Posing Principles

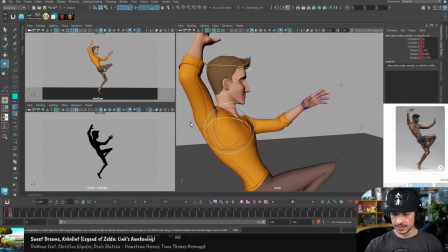We're getting that open space there, which is really nice. We're starting to get that little bit more of a design element in there.
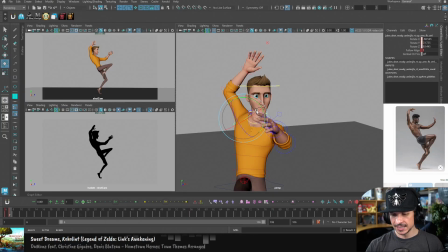Is it correct? Not quite yet, but we're going to explore that in just a little bit.
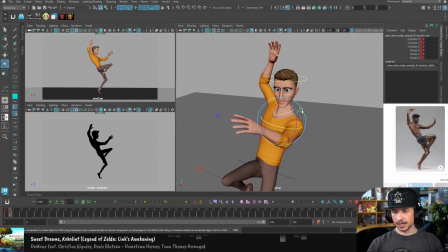Okay, so next clavicle. Once again, that arm is going forward, so that shoulder boop, is just going to go forward like that.
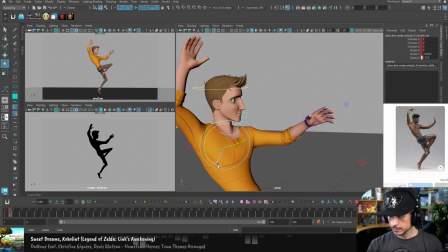And probably up a little bit too. So there we go. We've helped to add that extra little bit in there. I didn't pose out the head.
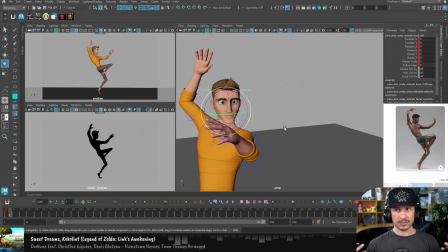I see this happen on a lot of pose assignments. The head just doesn't get posed. It just kind of stays perfectly straight.
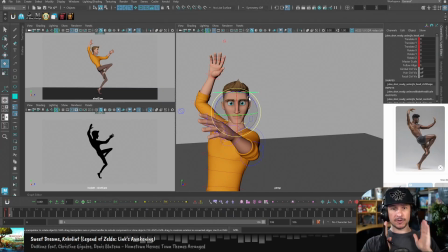It's very hard for us as humans to keep our head just perfectly straight when we're bending our bodies. Usually, and you'll notice with me as well, my head very rarely just goes straight up and down. As I'm talking, my head will have an angle to it. There's going to be a rotation to it. So we want to add that into our poses here.
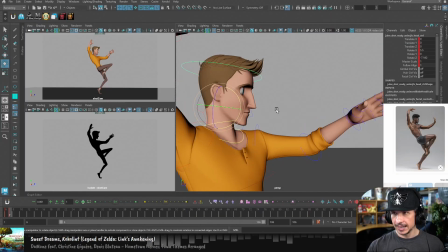So the head's slightly down. I can see that in my reference. And I'm just going to kind of follow the angle of the body slightly here from the front view.
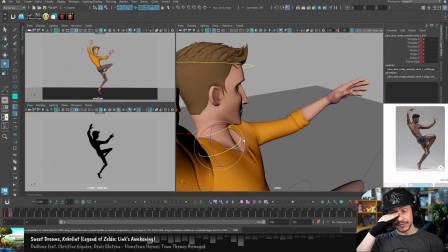Now, the next thing is the neck. The neck is not going to have a ton of motion, but there's two main things that we want to do. First is by default, the neck tends to lean forward. That's going to help give your pose a more natural look.
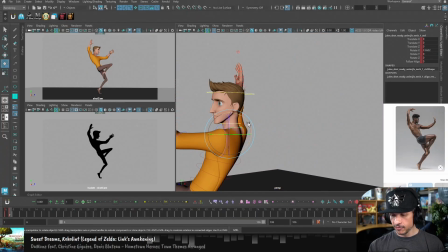The second is that we never want to push the neck so far back that we start to get a pinch here in the spine. That's going to break your neck. You always want to flow from the back of the neck into the spine here.
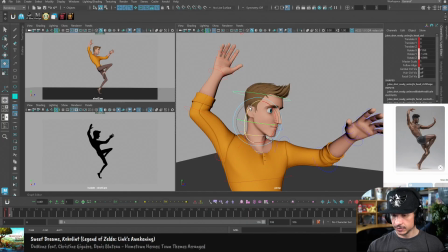So I'm just going to push that a little bit right through here. Like so.
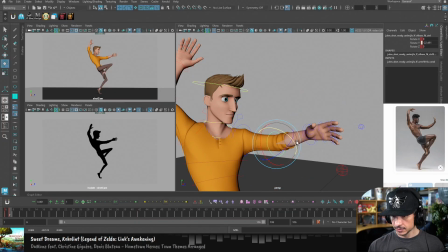Let's get this arm a little straighter. So we have that visual contrast. Okay, and I feel like this could go a little higher here with the clavicle. Really push that.
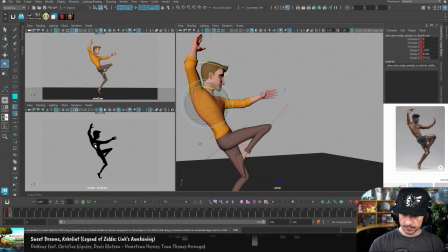Okay, so how are we feeling about this pose? Well, let's take a look at some of those things that we were looking at before. So let me save as well. If I take my grease pencil tool here and let's see.
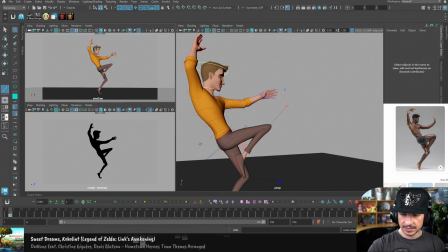Okay, yeah, isolate select. So if I take this here and just look at those center points again, center point, center point, center point, and then my balance point right here, we can compare it to our reference. You can see that this is pretty straight here.
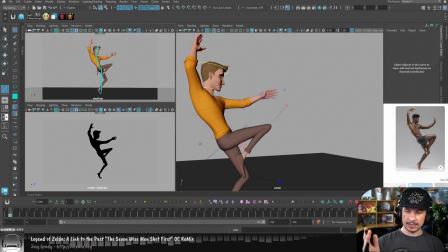We're not getting a huge angle, and the hips are pretty much in line with those toes.
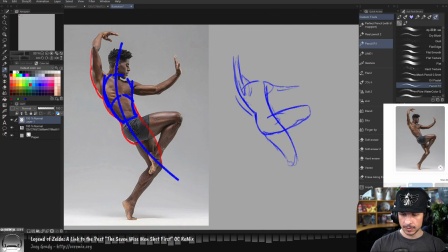Well, let's look at our reference. What are we getting? So there, there, there. we're definitely getting a steeper angle here than I'm getting in my shot. And if we look at the center of the hips to the toes, the hips are actually slightly ahead of those toes.
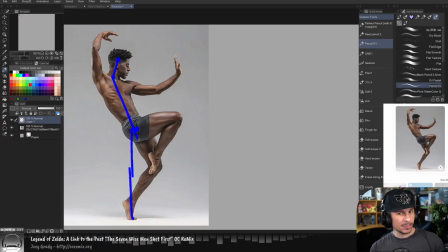Now, is that super important? Yes and no.
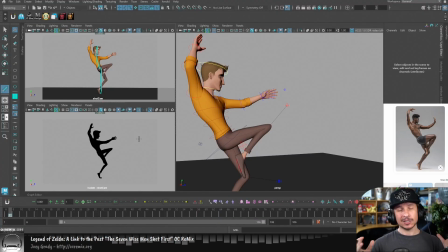Because depending on your proportions of the character, you might have to rebalance things from your reference. If your character's got a huge soccer ball, beach ball for a head, that's going to change the proportions, especially if they're tiny little legs.
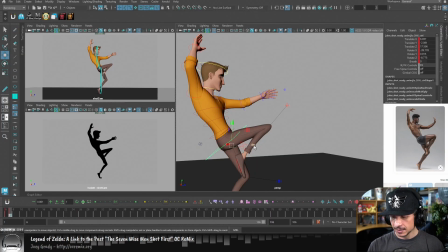In this case, I do feel like he's too far back. So I'm just going to nudge him forward ever so slightly. Can I exaggerate that? And then whoop, just push that angle there.
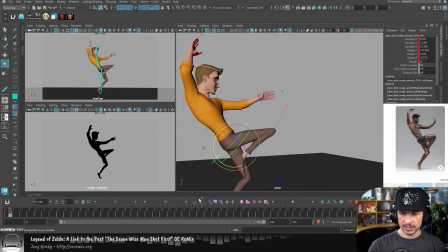Make it more dynamic. Just like that. So it's always important. Take a step back and try to visualize what's happening.
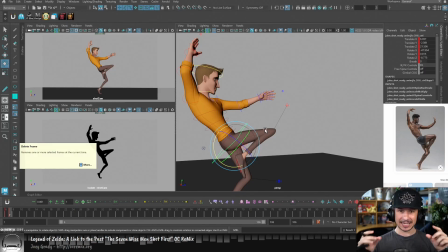Yeah, Jules is definitely top heavy. His legs are super thin and he's got this super wide chest.